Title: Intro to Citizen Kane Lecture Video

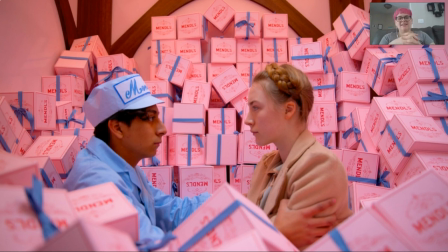[12:11]
What are the colors? What do those colors signify to us, et cetera? What is this shot trying to tell us about these characters? All right, go ahead and pause me.
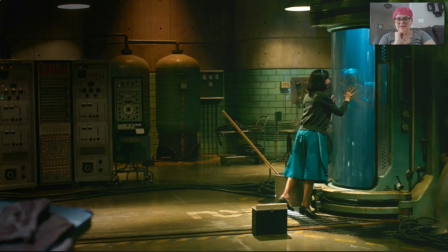[12:23]
Okay, hopefully you had some good convo. Is this our last one? Yeah, all right, so this is our last shot we're going to look at. So again, let's think about the mise en scene of this shot. What's the first thing your eye is drawn to? The second thing, what's the color palette? What's the lighting like?
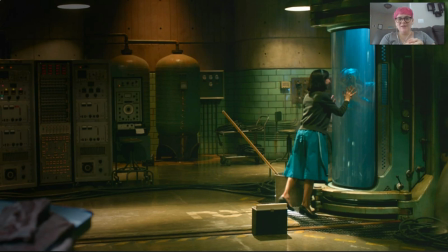[12:38]
Don't worry about using fancy film terminology. you can just you can say you know it's dramatic or there's a lot of light and shadows you don't have to use a fancy word so go ahead and pause me here and talk about the mise-en-scene okay
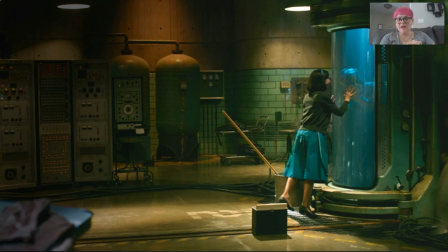[12:54]
and when discussing mise-en-scene you can also just talk about things you notice you don't have to say like you know like I said something fancy and intellectual you can look at it and say like okay the computers look kind of 60s-ish,
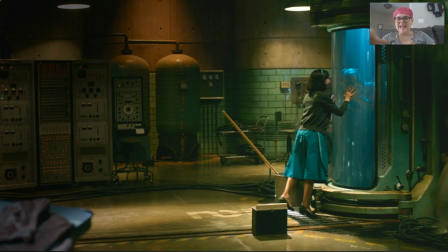[13:08]
or there's like this sickly green tile, or the blue of her skirt really stands out. You don't have to like have a bunch of like big brain thoughts about it.
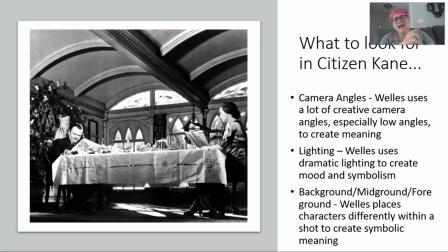[13:22]
Okay, so as we're watching Citizen Kane, I wanted to tell you some things to look for in terms of the mise-en-scene. So the first is camera angles. So Orson Welles uses a lot of creative camera angles.
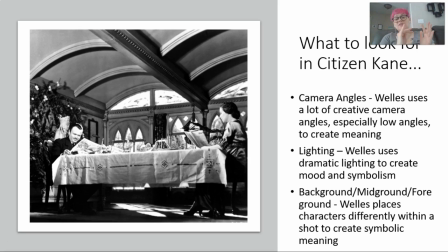[13:37]
He uses low angles and he uses a lot of extreme low angles to create meaning. He would actually, like in many cases, he would dig out a hole in the floor for the camera so that he could get an extreme low angle on a subject.
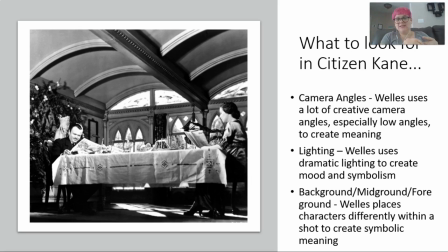[13:54]
Wells also uses lighting to create mood and symbolism, so pay attention to the lighting in these scenes. And he also uses background, mid-ground, and foreground.
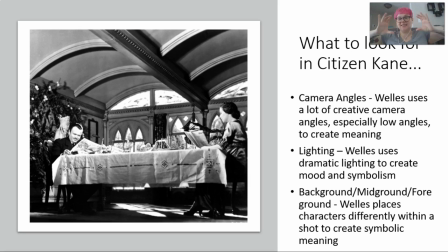[14:09]
So imagine that each shot is a stage that's divided into three parts. So you have what's in the very back you have what's in the middle and you have what's in the front so again you're imagining that this is a 3d image a 3d
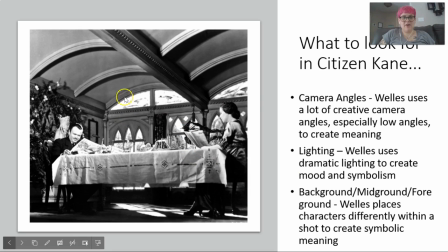[14:23]
space that you're looking at so for example in this one the background is just a fancy dining room the mid-ground we have Cain and his wife but in front of Cain in the foreground we have
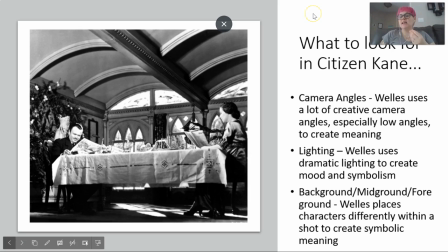[14:38]
this dining table and that's to show us that Cain is cut off from other people. He's removed. He's put obstacles between himself and the public or between himself and his wife. In this case, there's a very literal obstacle, this humongous table. And this is going to make sense when you see the montage that this is part of.
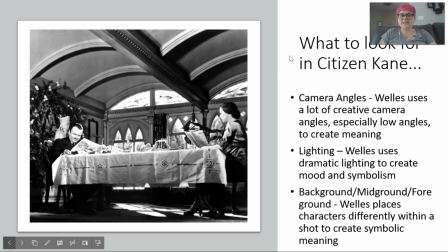[14:58]
So these are the things that I want you guys to think about during this film. Like I said, this film might be a little challenging for some of you because of the nonlinear storytelling. So don't, you know, become stressed or freak out, uh, if you're having a hard time following it, we are going to do a post analysis for this film.
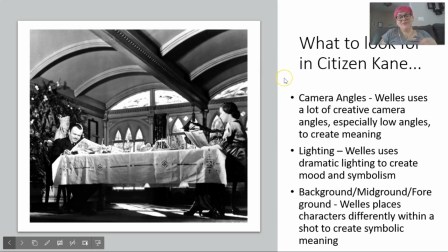[15:16]
So after we watch the film, uh, we're going to, um, talk about it and analyze it together before we move on to the assignment. Um, so if you leave and you're just like, I have no idea what, what, what's going on and I feel personally victimized by Orson Welles, um, don't worry.
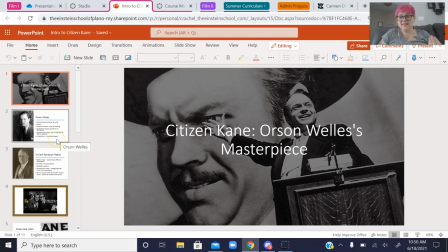[15:34]
We will talk about it together. Just focus instead on the experience and just noticing things about how Wells shoots the film, the actors' performances, how they're placed, the mise-en-scene. Okay, with no further ado, you guys are going to go ahead and get into Citizen Kane.